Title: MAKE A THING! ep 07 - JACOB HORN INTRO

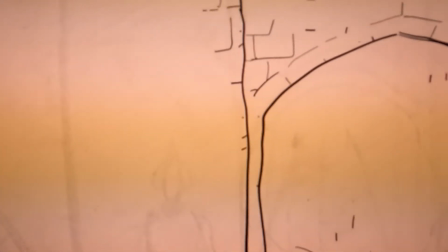Today I'm just going to give you a quick process of what I go through and what we go through to do a single shot.
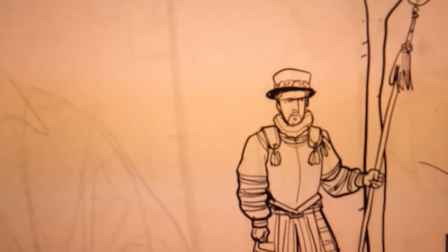And I'm sorry that the camera's out of focus. I was holding it too close to the monitors. You can see that Gareth sends me these beautiful line ink files that are done in Illustrator.
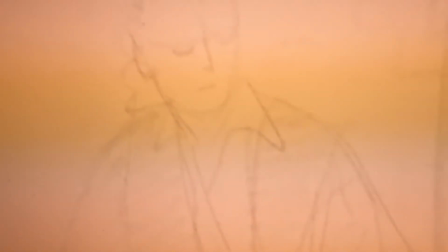Actually, I think he paints in Fresco and then saves them out as Illustrator files.
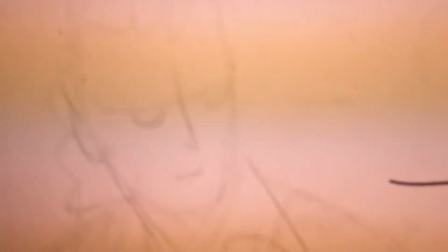He cuts them up into layers a little bit, which is very helpful, and then I further cut them up into layers that I'm going to use in After Effects.
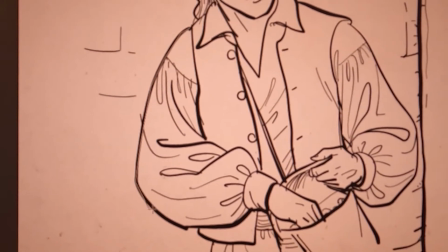So right now I'm doing sort of coloring inside the lines. I'm selecting elements and filling it with color.
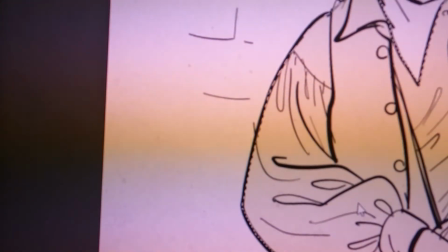But these colors are actually behind those line layers because I want to be able to animate the lines separately.
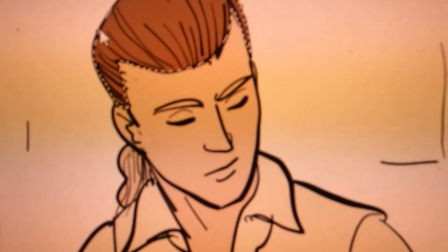And you'll see that later in the video. Anything that's going to move or act independently of other parts of the drawing is cut up,
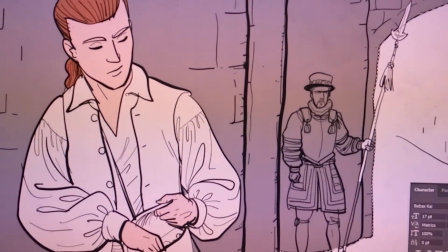and I have to color in and separate stuff out that I know is going to be active and have manipulatable stuff like this gradient that we're using here,
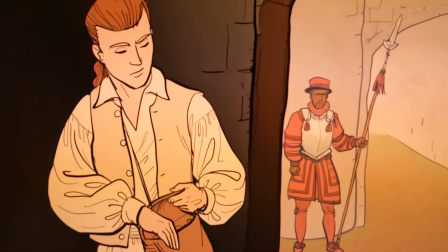so I can get a little separation control between the layers when we bring it over.
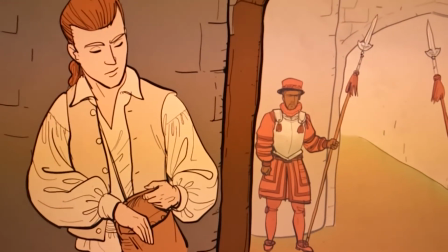And all of this, I started using After Effects like a million years ago when I was doing the thief cutscenes, and I really love it.
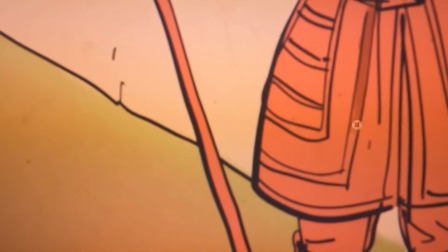Like it's a very, very simple tool.
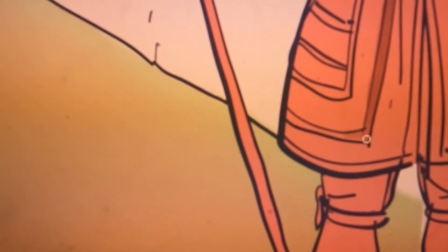It's not great for like doing big time VFX, but it's good for doing this sort of like experimental style slidey animation, and you can get pretty intricate with it.
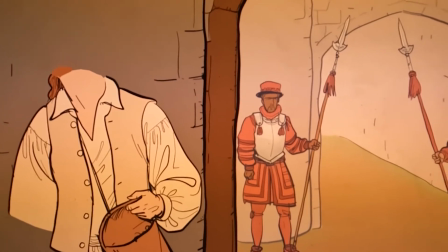These are because we're doing so many shots, we're trying to keep it fairly simple.
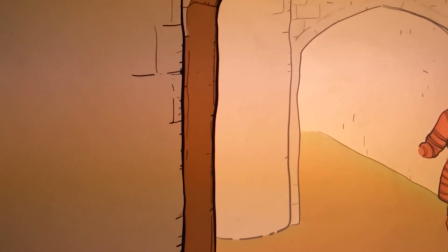I've done very, very complex shots before for shorter projects,
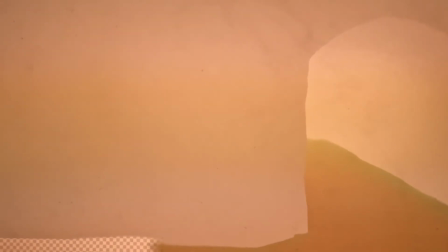but I also like the sort of handmade flavor that we're able to develop here.
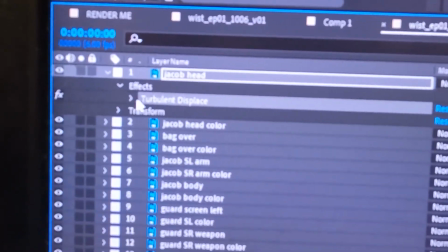So you can see here I'm adding, this is in After Effects, and I'm adding a turbulent displace to just the line layer.
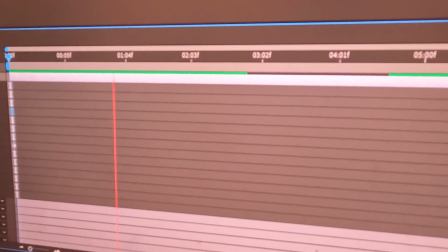So as it plays, it starts to have like a sketchy quality, like an active sketchy quality.
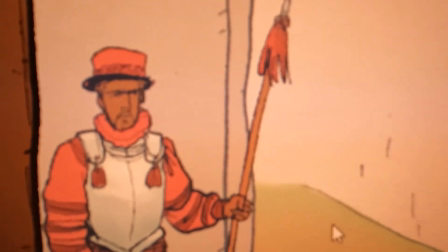And I applied that displacement to every different layer that has lines.
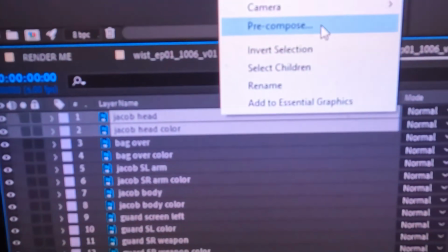And here you see me pre-composing all the cut-up layers into their articulate pieces. So like the head, the torso, the arm, the bag that he's going to be reaching into, the guards, the background.
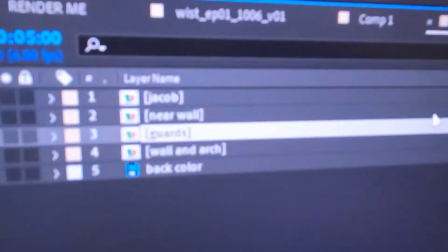All these become separate controllable elements.
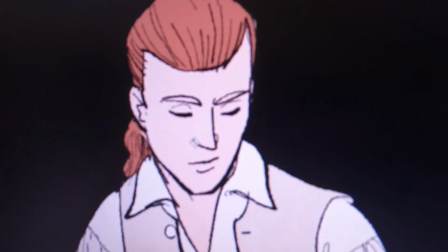But you can see here, by rotating those layers, you can create very subtle movements,
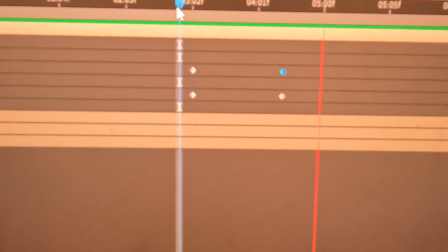set the anchor points, rather the keyframes, and then stuff seems to,
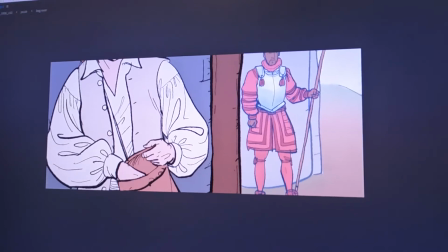move a little more subtly than that, but you get the idea. And then finally, on top of it all, Gareth did these lovely washes, these sort of ink washes.
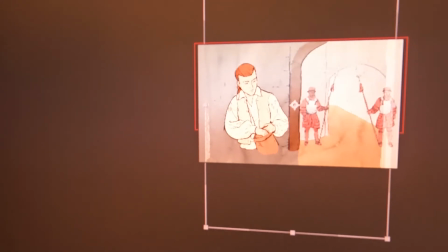They drop on, and you treat with a soft light layer,
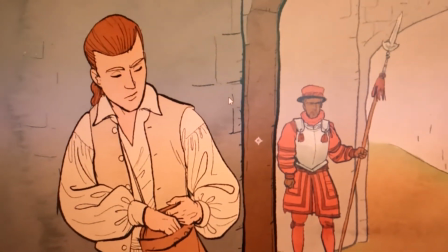and back it off a little bit, and that gives that paper texture to the overall animation.
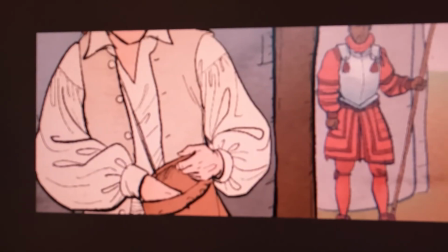It makes it sort of feel like, it completes that sort of handmade flavor.
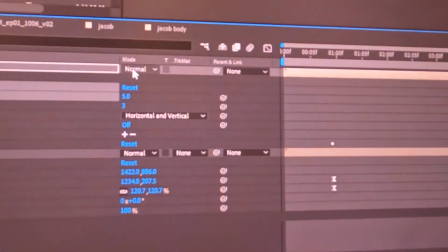So it's just a quick little shot, but I thought I would show you what we do.
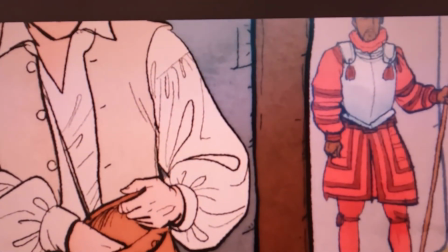We only have like a zillion more to do, and then we can show you what the movie looks like. I hope everyone's doing well, and we'll see you again next week.